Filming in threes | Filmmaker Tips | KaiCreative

What is up guys, this is Kai from KaiCreative. Welcome to another filmmaking video. Today we're talking about the rule of threes.
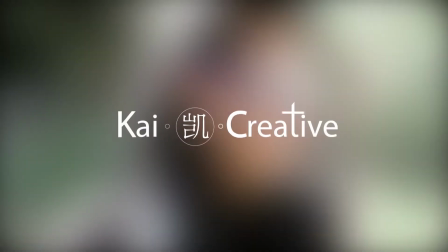So what is the rule of threes? The rule of threes is essentially making sure you shoot your subject of interest in no less than 3 shots. So whether we watch movies, short films, wedding videos, documentaries, and even corporate videos, what we find is that there's an overarching story that's cut down into smaller scenes. These scenes are then cut down into clips, and we generally find that these clips are shot in no less than 3 shots. They're like mini stories. So you have these mini stories that feed into the bigger scenes, which then feed into the overarching video. Kind of like stories within stories within stories. So how do we apply the rule of threes to our filming technique?
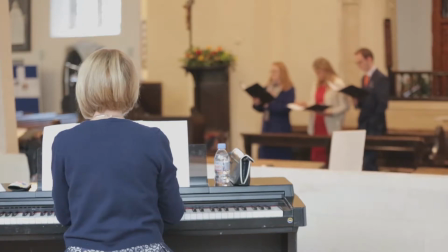52s
When we're filming a wedding or another busy event, it might be very tempting to move from location to location, maybe filming 1 or 2 things and then moving on. But in order for us to further develop the story, we need to film our subject of interest in no less than 3 shots. So whatever our subject of interest might be, whether it's a person, a group of people, or a thing, we want to film it in no less than 3 shots. We want to have an establishing shot, a beginning, we want to have a middle, and an end, thus telling a mini story which will then feed into the bigger story.
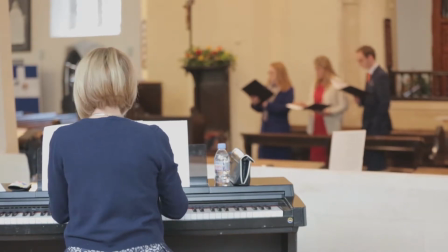86s
We can illustrate this with an example we have here at a wedding. Here we have someone playing a piano in the foreground, and in the background we have singers.
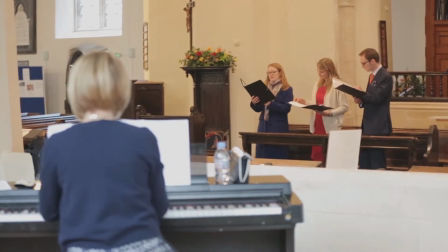93s
This is our first shot, or our establishing shot. Our second shot is the singers only.
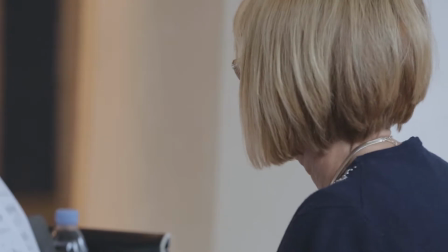99s
And then we move back to the pianist's head, and maybe we go for a 4th shot with their hands playing the piano.
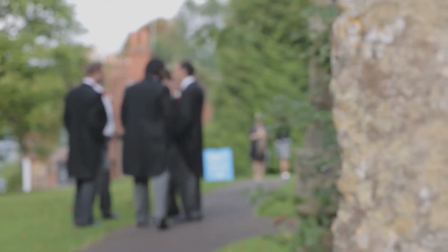105s
So that's our mini story. Another is with the groom and his groomsmen outside the church.
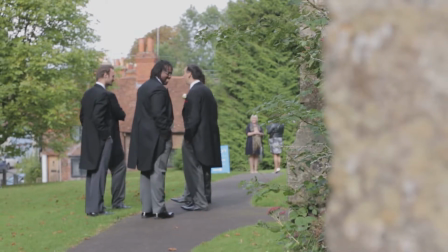110s
As we pull focus to the group, we can see they're having quite an animated conversation, so we pull in closer.
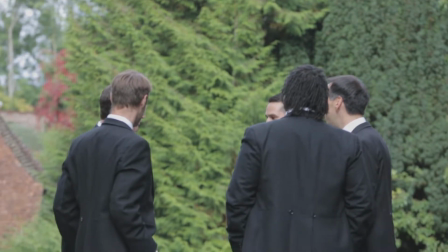116s
We can't actually see the groom's face in this shot, so we move camera position to get a better angle,
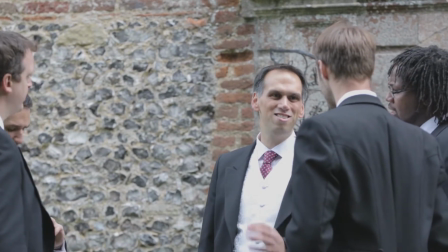122s
and we can see him smiling and laughing and joking, and that again tells our mini story.
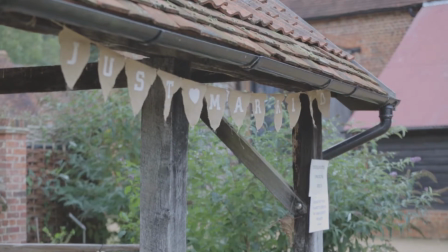126s
Again, we have another example of the wedding here outside a barn type structure.
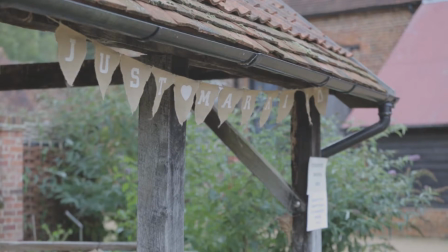130s
There's bunting on it that says just married, and we can have this as our establishing shot or our first shot.
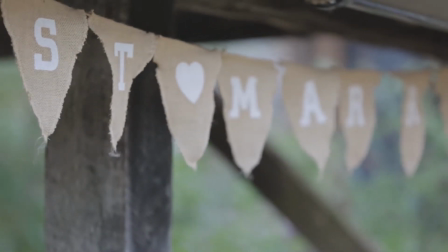136s
For our second shot, we could zoom in and pull focus on the letters of the bunting, or it might be better to find out what's actually happening within the barn itself.
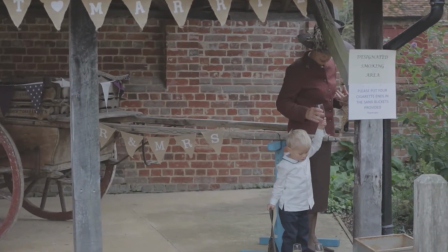144s
Here we have a little boy and his granny, and he's taking her champagne flute from her. What is he going to do with it?
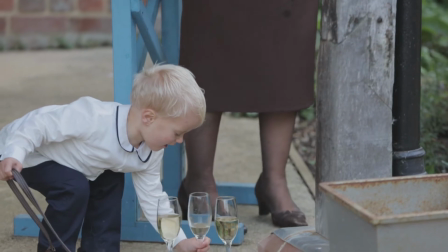149s
Will he throw it all over her? Will he smash the glass? We zoom in closer for our third shot, and we find that he's put it down safely. And again, there we have our mini story. We can also apply this rule of threes to our corporate video productions.
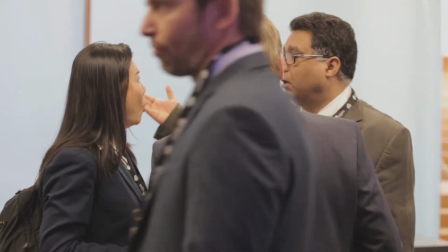163s
In this first example, we have this first scene, which is an establishing shot of 2 people having a conversation.
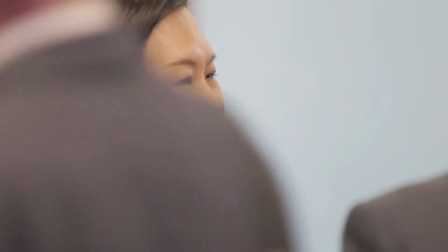168s
We then move on to person number 1, who is talking. This is our second shot, and then we move on to person number 2, who has the reaction.
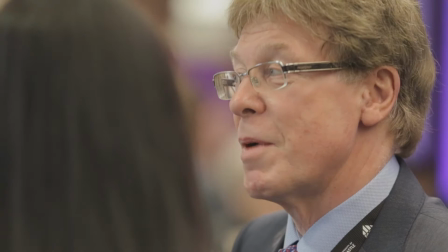176s
That's our third shot. So this is a mini story within our corporate video production. We can use the rule of threes for any B-roll or event footage that we might film.
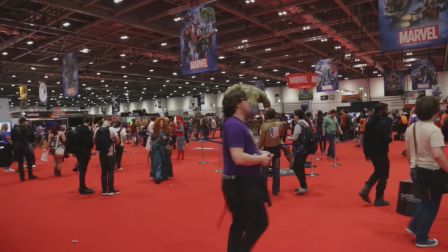185s
Another example here is at London MCM Comicon, where we filmed tons of B-roll this year.
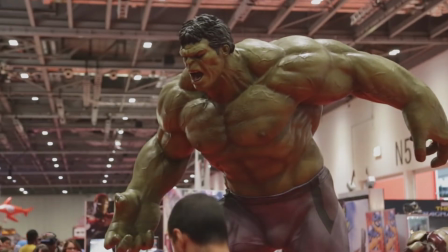190s
We don't just film 1 shot and move on, we film in 3s. We catch more of the detail, which we can then weave into the larger story.
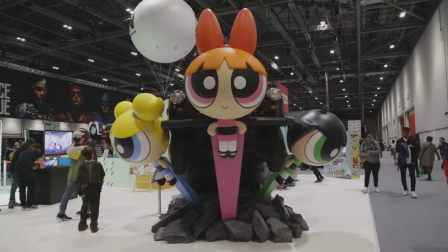198s
Of course, if we are editing a trailer or are limited on the time that we have, we might decide to take just 1 or 2 of each of these clips.
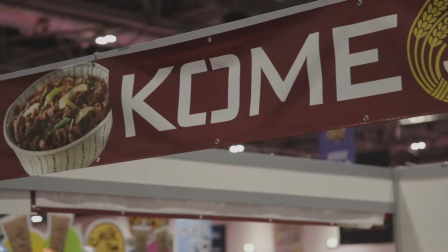206s
But if we are editing together a longer piece, like a documentary style video, we might decide to use all 3 to further develop the story.
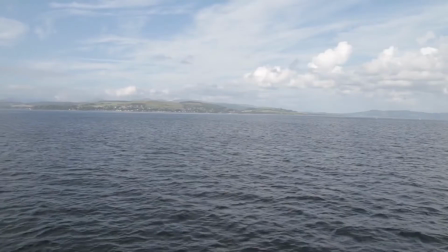213s
Another example where you can use this is in documentary filming. Last year we filmed the documentary Memories of Danoon, and we used the rule of threes heavily.
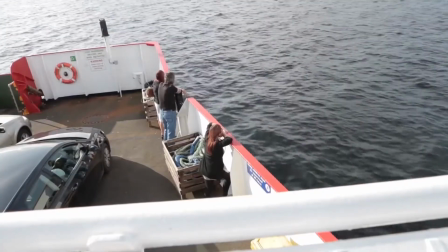222s
First as establishing shots, and then at least 2 or more shots around our subject of interest.
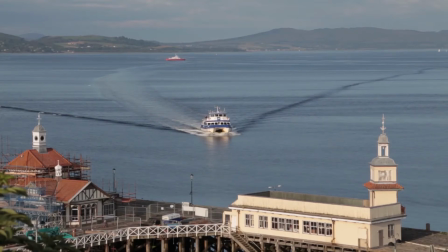228s
This really helped to mould the story in the viewer's mind, and also draws out the details of the magnificent locations that we were in. So that's my breakdown on the rule of threes in filmmaking. If you found this content valuable, then please share it. If there's anything else you'd like to know about filmmaking or videography, then let me know in the comment box down below.